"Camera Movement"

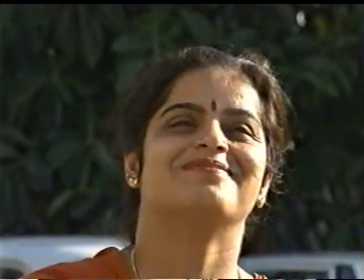(10:03)
Tilting the camera helps us to emphasize the height
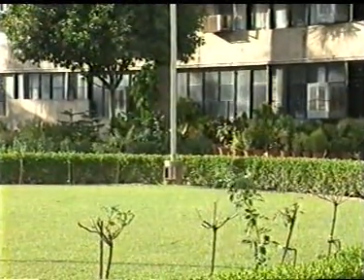(10:08)
or depth of the subject and to show its relationship from top to bottom and vice versa.
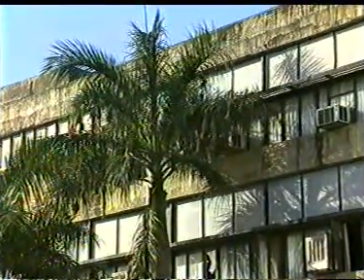(10:21)
Another method of camera movement is pedestal.
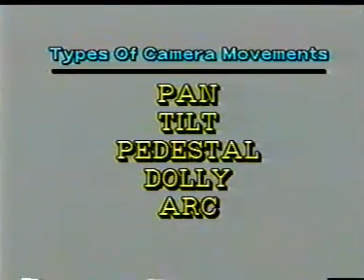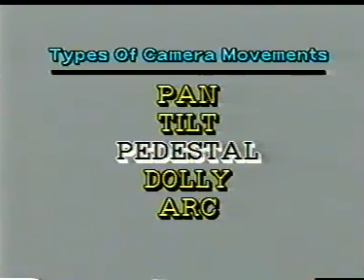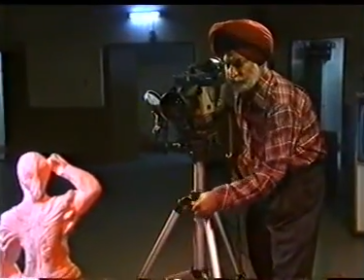(10:35)
Pedestal is used to maintain a particular angle of the camera with respect to the object,
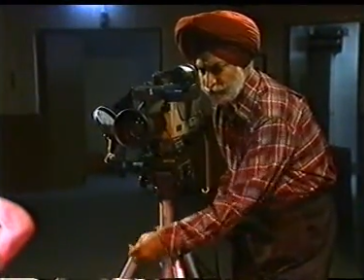(10:42)
either by lifting the camera slowly or bringing it down.
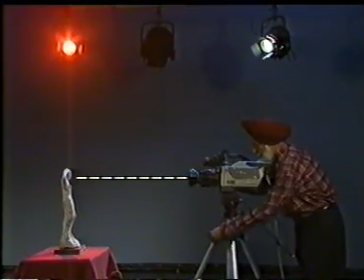(10:48)
By this method, without cutting or missing the movement continuity, recording can be done.
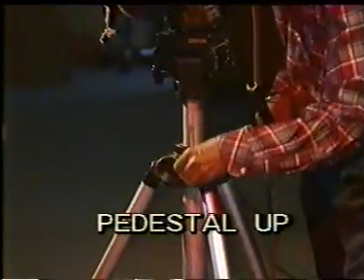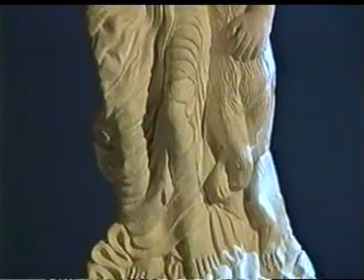(11:07)
The up or down movement of the camera is done by rotating a knob
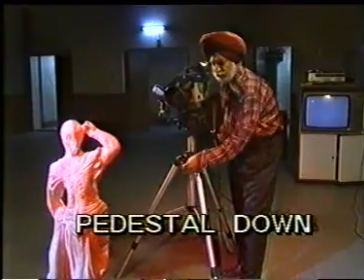(11:13)
or wheel which is attached with the body of the camera stand.
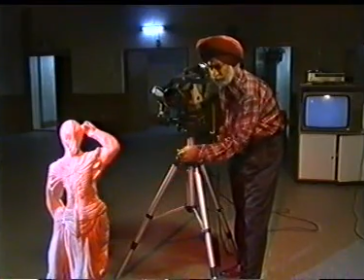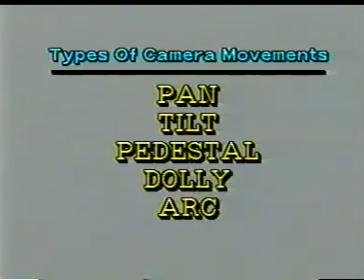(11:25)
The fourth technique in the movements is dolly.
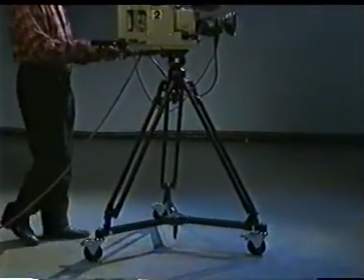(11:32)
Here, the movement is composed through the camera, which is mounted on a movable platform.
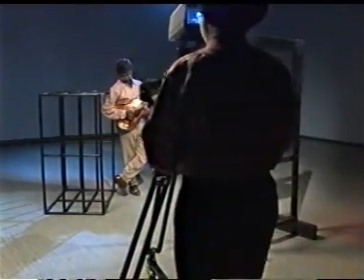(11:41)
During recording, the dolly facilitates in carrying the camera to take a smooth moving shot.
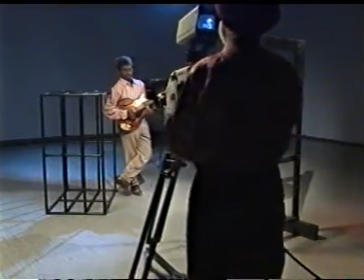(11:53)
Moving the camera through dolly to or from the subject develops increased interest or tension.
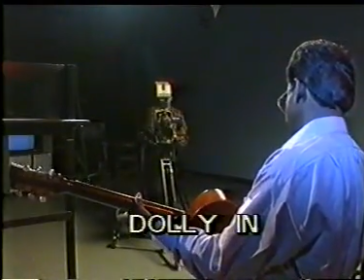(12:04)
The movements of dolly are dolly in,
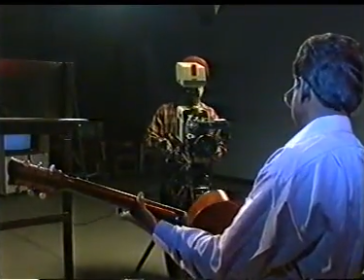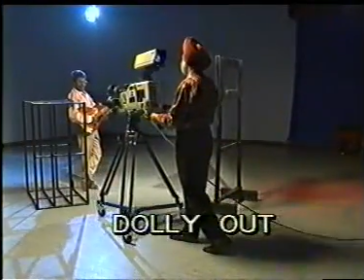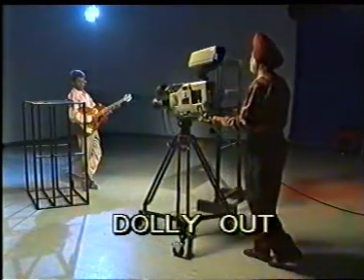(12:18)
and dolly out.
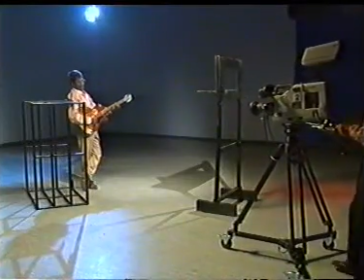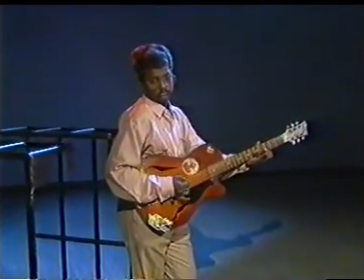(12:27)
These movements are used to provide spatial awareness, to follow the subject,
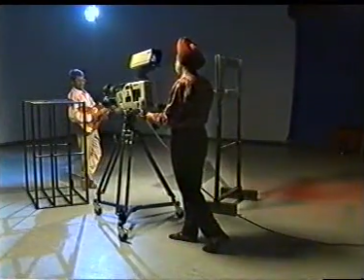(12:34)
to reveal new information, etc.
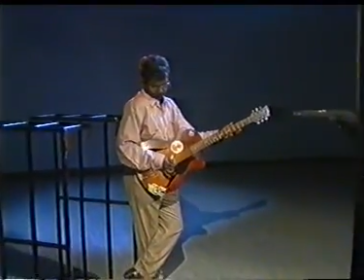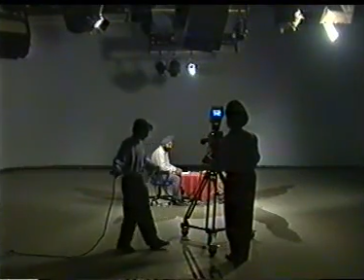(12:43)
The dolly is used very often in the studio.
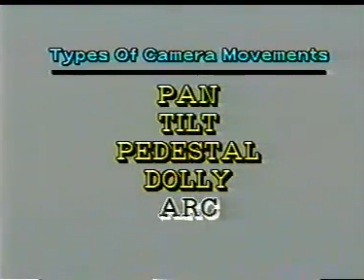(12:51)
The next movement is arc.
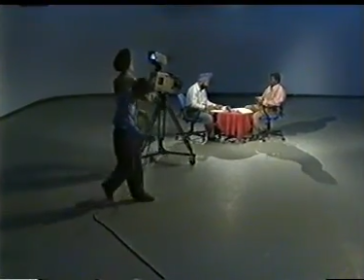(13:01)
This is a movement used to cover the area of shooting from all directions
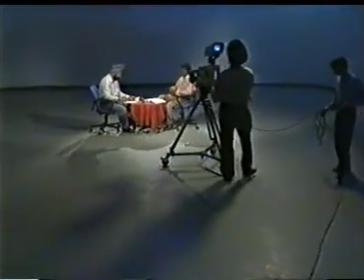(13:08)
without cutting or missing the continuity.
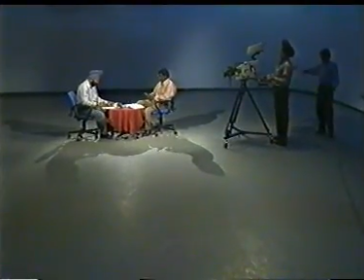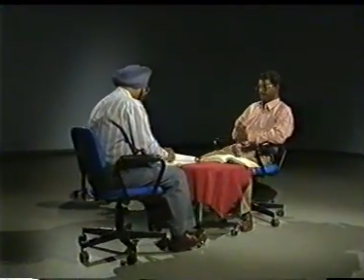(13:20)
All sorts of compositions can be obtained within a single shot by following the action,
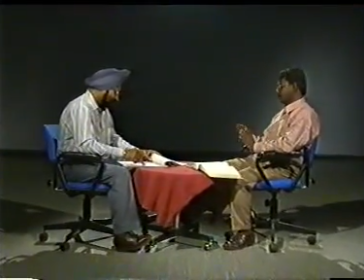(13:28)
movement of the artist by moving to give a sense of completeness.
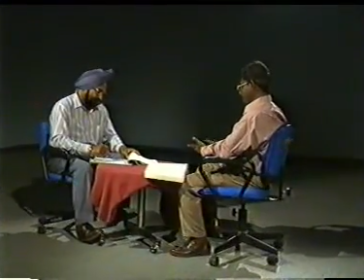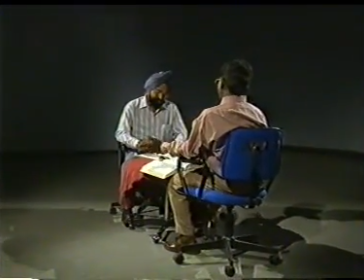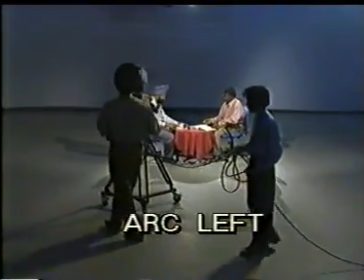(13:44)
Moving the camera towards the left is known as arc left.